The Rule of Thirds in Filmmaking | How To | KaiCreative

What is up, guys? This is Kai from KaiCreative, and today we are talking about the rule of thirds.
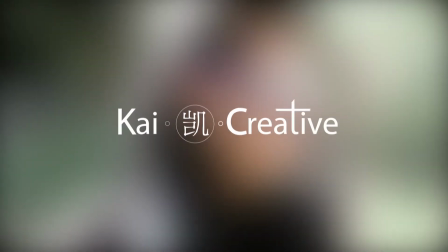So what is the rule of thirds? The rule of thirds is considered by many to be a basic rule of composition in photography and video making. Basically, you have to imagine these two horizontal lines coming across the screen and two vertical lines coming down the screen, splitting the screen into 9 separate sections with 4 interconnecting points.
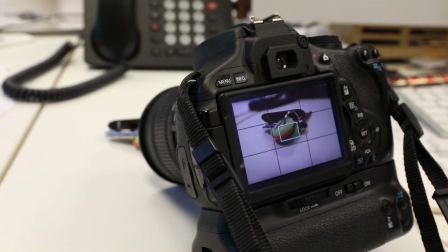0:33 In most cases, you won't actually have to imagine these lines,
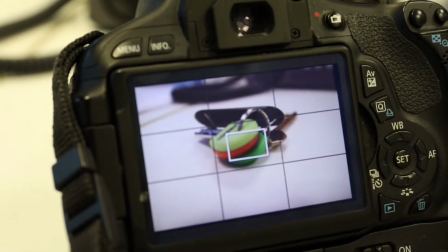0:36 as most modern cameras will have a grid that you can turn on with the rule of thirds that you can then see on your LCD screen. So why do we want to use the rule of thirds?
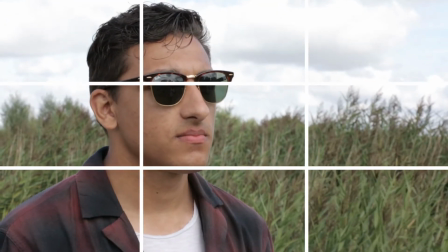0:45 The rule of thirds stipulates that by having your subject of interest on any of these horizontal or vertical lines, or at any of the 4 interconnecting points,
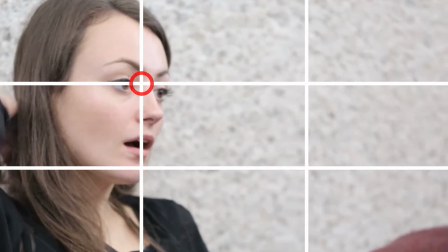0:54 will make your photo or your video footage look much more aesthetically pleasing to the eye. The rule of thirds also helps to create space and direction in your shots.
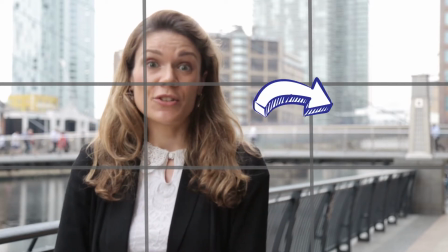1:04 It gives the viewer time to look at the subject of interest, to take in the environment, and then for their eye to settle back on the subject of interest, and thus telling a story.
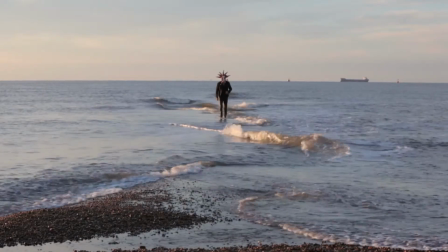1:13 The rule of thirds also stipulates that if you have a horizon in your photo or your video footage,
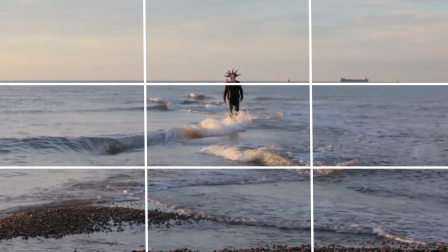1:19 you should place it not in the center of the screen, but one of the 2 vertical lines to make it again look much more pleasing to the eye.
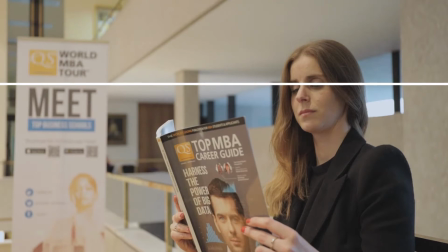1:26 If you're filming people,
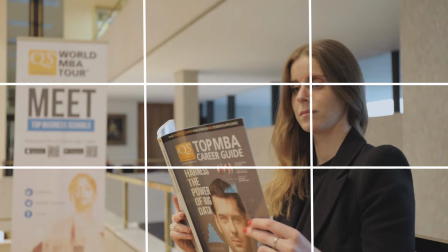1:28 the rule of third also encourages you to put their eyes on one of those rule of third lines or at one of the interconnecting points.
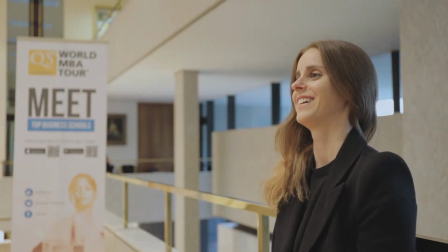1:36 Again, it helps to draw the viewer in and makes for a much more interesting shot. So how can we apply this rule to our videography, to our filmmaking?
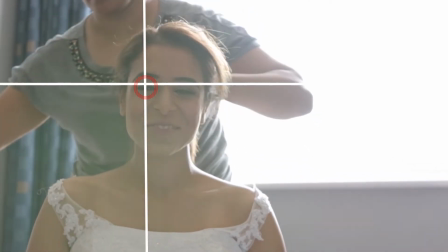1:43 Whether we're filming a music video, interviews, a corporate event, a wedding,
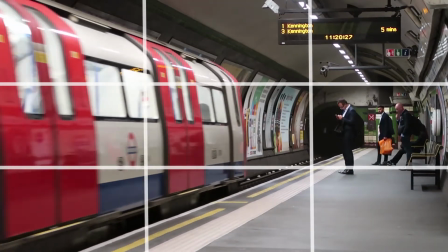1:49 absolutely anything, we can apply the rule of thirds to it. As an example, when we filmed a music video with the indie group Flyzig, we used the rule of thirds on the horizon when Mr. Flyzig was walking out of the sea.
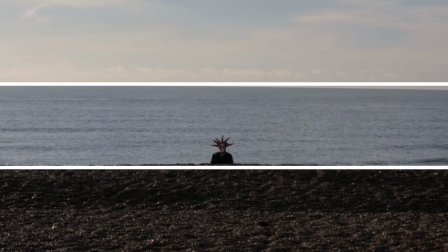2:01 Here we can see the pebbly beach in the foreground, as well as the sea and the sky.
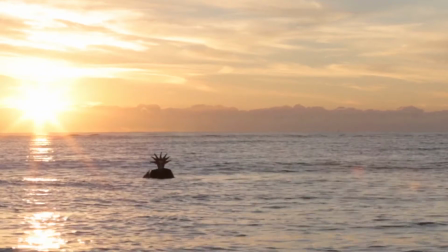2:06 So we split the 3 layers up to coincide with the rule of thirds. In this shot, we actually break that rule by having the horizon in the middle of the screen,
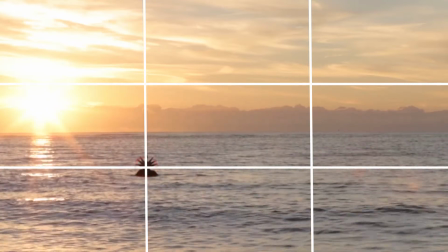2:14 but Mr. Flyzig comes out of the sea on one of the vertical thirds.
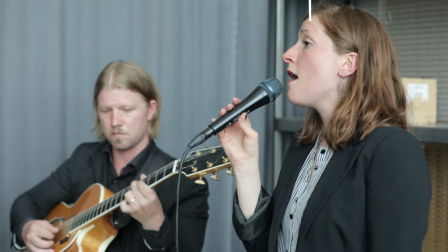2:19 So you don't always have to follow the rule of thirds. It's more of a guide to help you to know where to have your subject roughly to make your shot much more aesthetically pleasing. When it comes to the rule of thirds, you also want to be mindful of leading space or looking space.
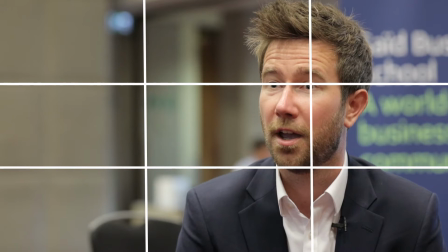2:34 As we can see in this example of this interview, our interviewee is sitting on the vertical rule of thirds line and he's looking over to the left.
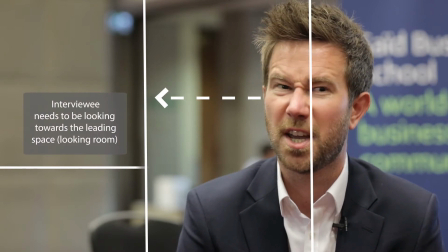2:43 Therefore, our leading space or our looking space again is off to the left.
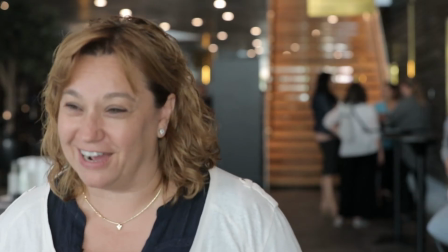2:48 If we had our interviewee looking directly towards the wall of the screen, that would look very odd and awkward. So having leading space or looking space is also very important in setting up your interviews or other shots.
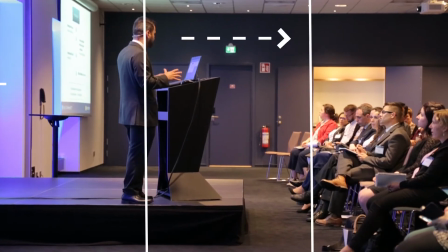3:00 Again, you should apply this rule to B-roll or cutaways or anything else that you're filming.
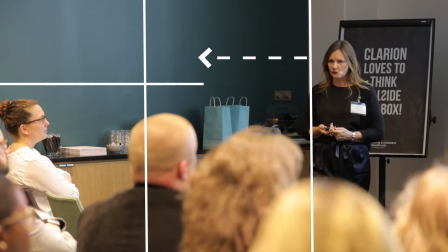3:06 Wherever your subject is looking, make sure that you have that leading space or looking space in front of them. Looking space and leading space can also help with the direction of where things are going.
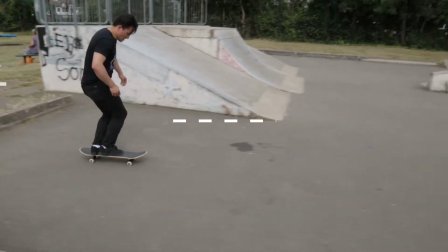3:17 If your subject is moving from left to right, then you want to keep them on that vertical rule of thirds line and have that leading space moving in front of them.
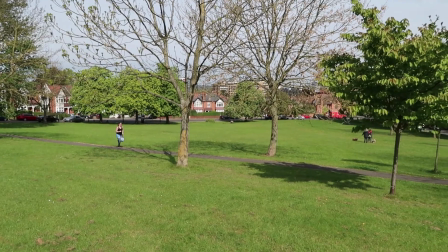3:25 This helps to fill in the idea of where your subject is going and for the viewer to understand what direction they're moving in. Now, some people might say that a true creative doesn't need to use or follow the rule of thirds, that they should just go with what looks good to them. But if you're just starting out in photography or videography, following these rules will instantly make your pictures, and in our case videos, look very professional and high quality. Remember that composition is emphasis on the picture, and ultimately we want to create a pleasing shot that keeps the viewer focused on our story. If we were to film awkward shots, this would take the viewer out of the story and have them focus on the filming technique. This would then obscure our message or our story that we want to convey to the audience.